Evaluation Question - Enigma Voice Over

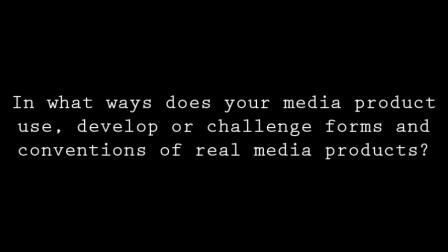In what ways does your media project use, develop or challenge forms and conventions of real media products?
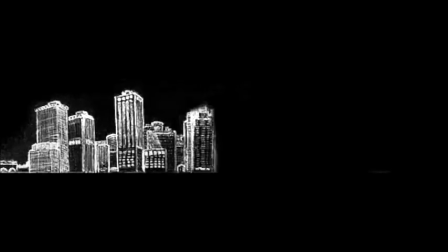The first opening scene code and convention that our thriller uses is our production company logo.
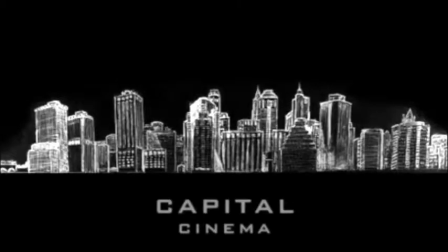This is used so that people know who is bringing the film to them to give an idea of what to expect. We decided on the name Capital Cinema as Capital has the connotations of being at the top of its game.
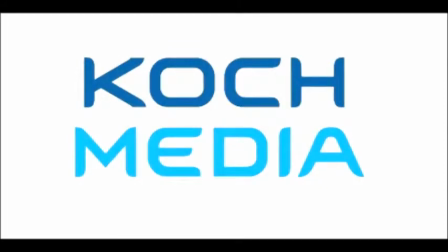We also made sure that we included the logo of the distribution company, as this is also needed in the opening. We chose Coke Media because it's an unborn independent distributor in Europe and has had great success with thrillers in the past.
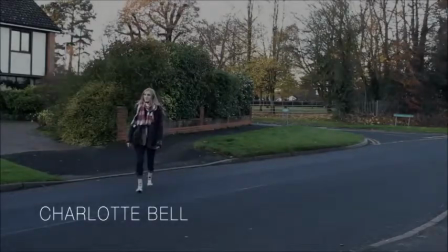An establishing shot is used in order to indicate the setting in our opening. As you can see, it's set in an ordinary suburb.
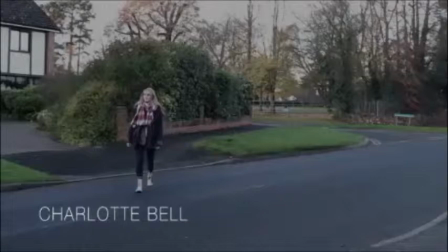It's common for thrillers to be set in everyday places as it makes what happens seem more shocking and out of place.
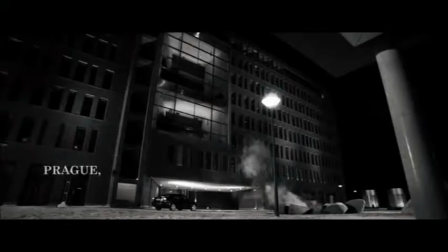We got the idea to set our film in city suburbs from the popular thriller Casino Royale, as this also has a city setting.
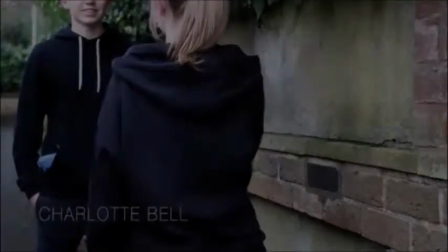One thriller coding convention we have challenged is the identity of the villains. Usually in thrillers, the identity is known all along. We took inspiration from the thriller Kill Bill, where you don't see the villain's face, you only hear his voice. By using this technique with our gang members, it raises questions in the narrative so the viewer wants to watch on.
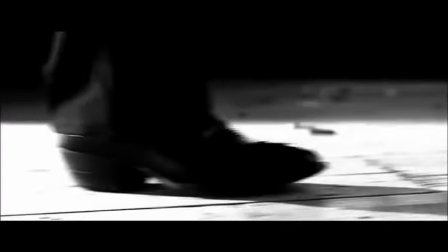We achieved this through our framing and positioning, as we ensured you could only see part of the villains' faces.
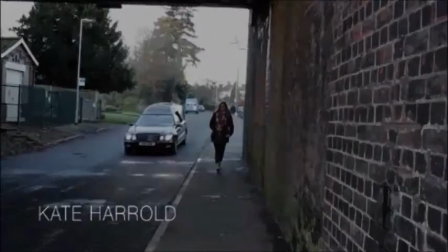It's also necessary for credits to be used in an opening sequence, as positioned in the bottom left corner of the screen and they fade in and out. We got this idea from the thriller Face Off, as we felt it used titles appropriately but without being too distracted from the action.
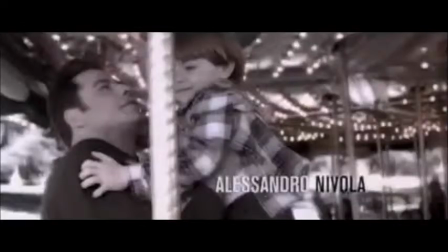This is also the reason we use the colour white, as it's contrasting to the low-key lighting used in our opening, which meets the thriller code and convention of the idea that black and white symbolises good versus evil.
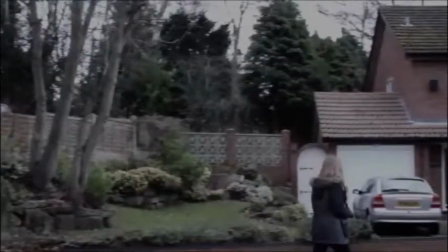Another opening scene code and convention is an indication of what time period the thriller is set in. I think it's clear that our thriller is set in modern day as cars are shown to drive past in the street, and later on a mobile phone is used.
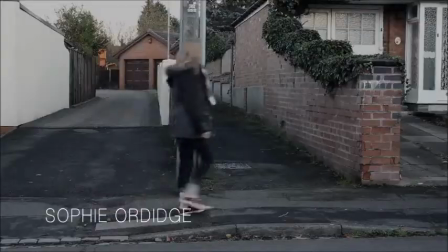The clothes worn are also modern styles.
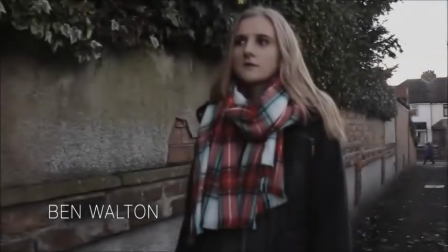An opening scene code and convention I believe we have challenged in our opening is that we haven't indicated a clear main character, as you would expect our female character to be the film's hero,
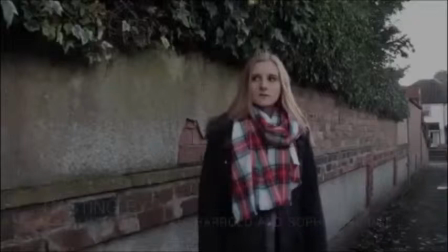yet she dies at the end of the opening. We decided to do this as we believed it would be intriguing to a viewer, as it raises questions right from the beginning. Usually, hero characters in thrillers are males, so I feel by having a female hero, we are developing this particular idea to suit modern society.
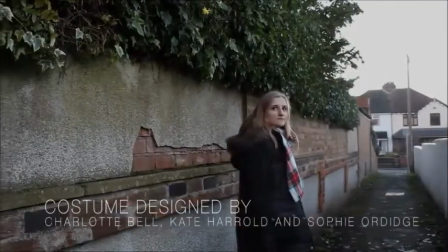We have also challenged the thriller coding convention by having one of our villain characters be female.
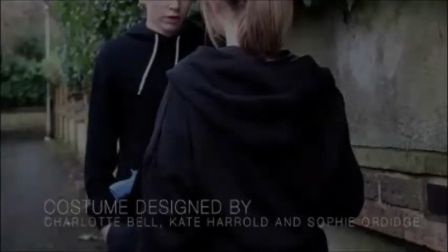We felt this added diversity to our opening and presented the idea that anyone could be involved with this crime, so no one should be trusted.
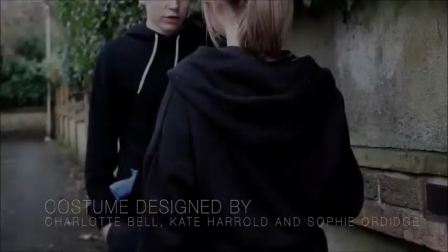We did adhere to the convention that thrillers should include an aspect to the theme of identity, as the identity of our villains is hidden.
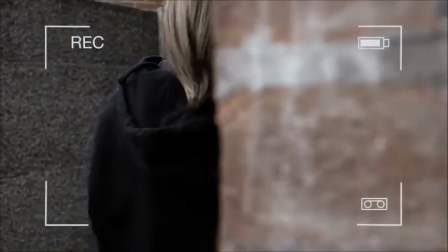We also included the popular thriller idea of obsession through the dialogue of the villains, as you can tell that they are completely set with the need to carry out this plan.
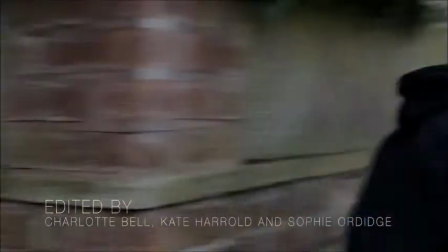As the chase now begins, the score starts to become a lot tenser. Music that builds tension slowly is a thriller coding convention.
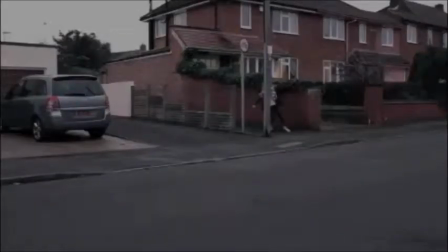This is why we decided to start with a deep ambient sound before beginning our tense drum beat score during the chase.
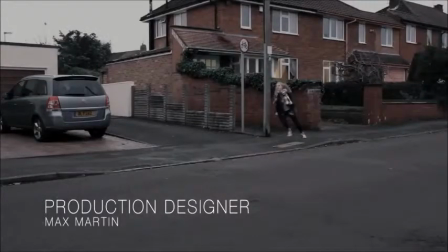If we'd started the tense music too early, it's too foreboding and the audience can expect something bad will happen.
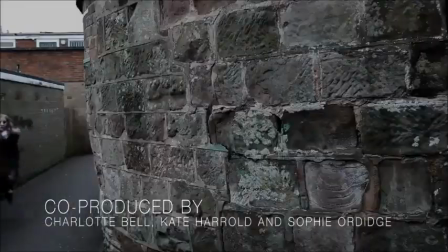A chase scene is a code and convention of the genre, so we included a cat and mouse chase in our opening, which was an effective way in building tension.
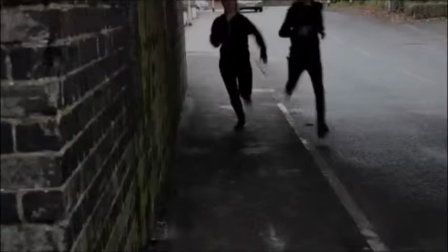We achieved this through the use of cross-cutting between the hero and the gang members, along with short takes to keep the action fast-paced.
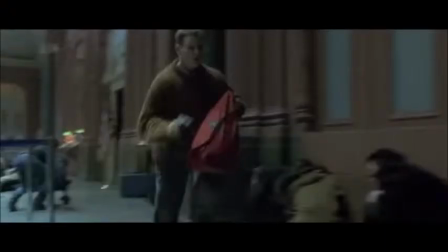As a viewer, this constantly keeps you on the edge of your seat. We took inspiration for the idea of a chase scene from the thriller The Bourne Identity, as this includes a similar situation.
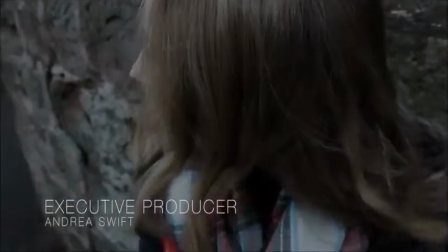Another opening scene code and convention is to set the mood and the tone. We did this through the low-key lighting used in the opening of our thriller.
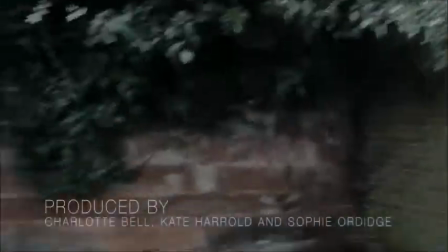By setting our thriller at dusk, we felt it presented the idea that as the day got nearer to its end, something bad would happen.
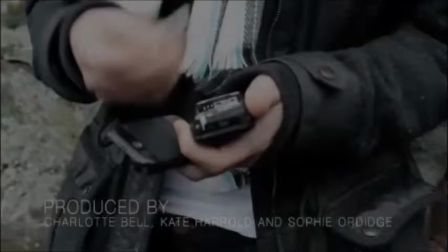This has challenged the ideas set forth by popular thrillers, as most are set at night. We wanted to make our narrative believable that a female character of this age would be walking alone at this time of day.
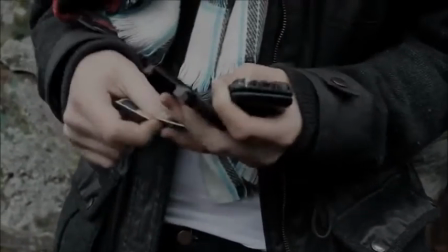Otherwise, our opening could have seemed unrealistic and therefore less enjoyable.
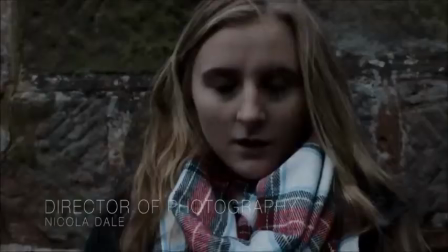The shadows created by low-key lighting are a thriller coding convention, which we have used as it creates an eerie atmosphere.
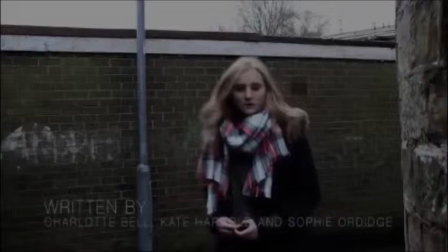Our hero is seen to be wearing a light-coloured scarf which contrasts to the black worn by the villains, which again uses the convention of black and white, which is representing good versus evil.
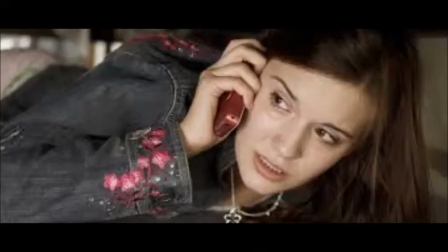We got the idea of the hero's outfit from the thriller Taken, whilst the black outfits worn by the gang members are inspired by those of the gang in Sin City.
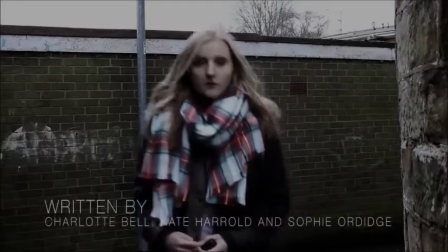We also added the Kia Luma effect over the shots of the gang members to make them darker and therefore more threatening.
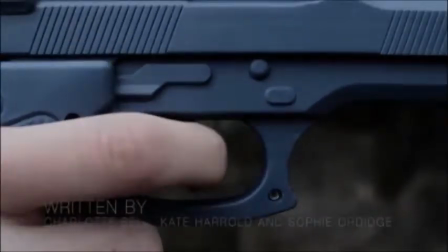The gun shown in this close-up was used as a prop for the gang members, as guns are another code and convention of the genre.
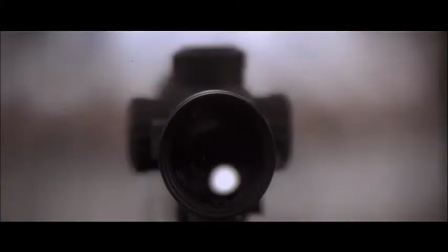We took inspiration from the thriller Face Off, as we ensured this made the genre of our opening as clear as possible.
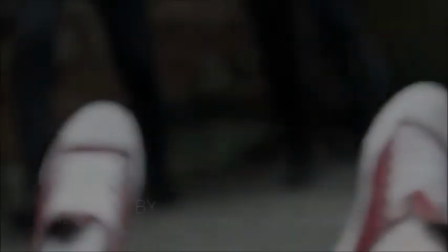Tension and suspense is often used at the climax of a thriller, so to achieve this we use a handheld camera along with high-angled shots to make the hero character look scared and weak.
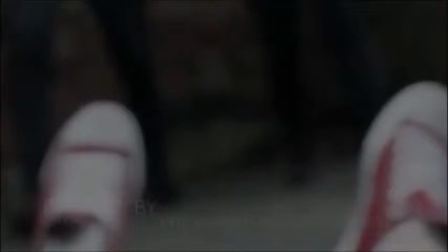This makes the audience think that she will not succeed in time, so when we then cut to a slow motion shot to show her success, the viewer is lulled into a full sense of relief. This is then abruptly stopped as it's revealed in the next shot that she has not escaped. This rollercoaster of emotions for the viewer makes the viewing experience as engaging as possible.
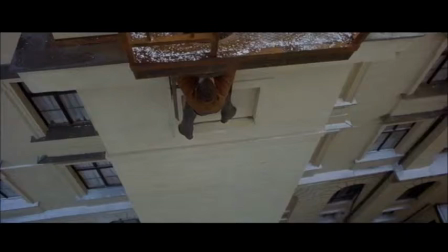We took this idea from The Bourne Identity, as you believe he has also escaped before it's revealed that there's another obstacle in his path.
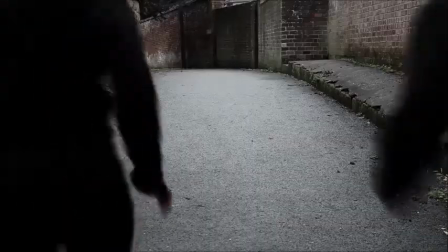Opening scenes also include shocking events. In ours, this is the death of the hero character, as you expect it to be the hero of the entire film.
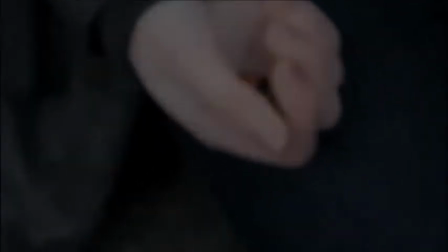We decided to do this as it raises questions in the narrative to keep the viewer's complete attention. An event in our opening that develops typical thriller ideas is the idea of having the evidence stored on the phone's memory card, as you usually find in thrillers that the evidence is stored in things such as folders and files.
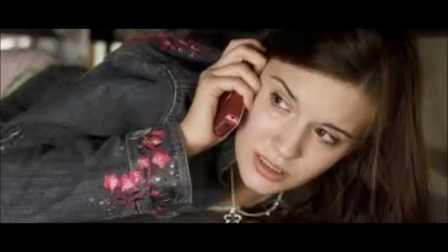We felt that by storing it on a phone's memory card, it added a modern twist to the idea that would resonate better with audiences. This is similar to the thriller Taken, which also uses a phone as a means of finding the villain. Another opening scene coded convention is the raising of questions in the narrative.
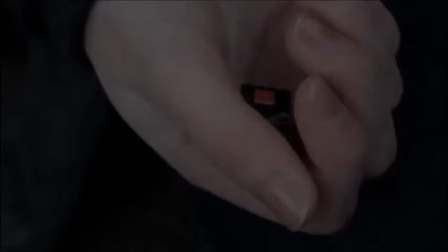Our thriller does this as you wonder whether the gang will actually be able to carry out their plan, or if the police will discover it in the rest of the film. Finally, we include the opening scene coded convention of having the film's title appear. We decided on the title Enigma as it means a mystery or situation that is hard to solve, which we thought would intrigue viewers into seeing whether the gang's plot is discovered or not.
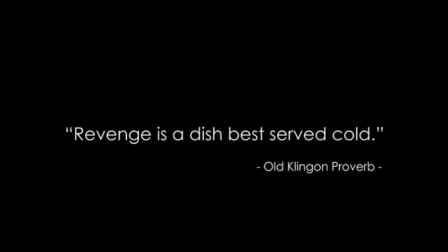Again, black and white is used to represent the good and evil. We got the idea of this format of the title from the beginning of Kill Bill, as he found it to be suited well to the narrative and genre.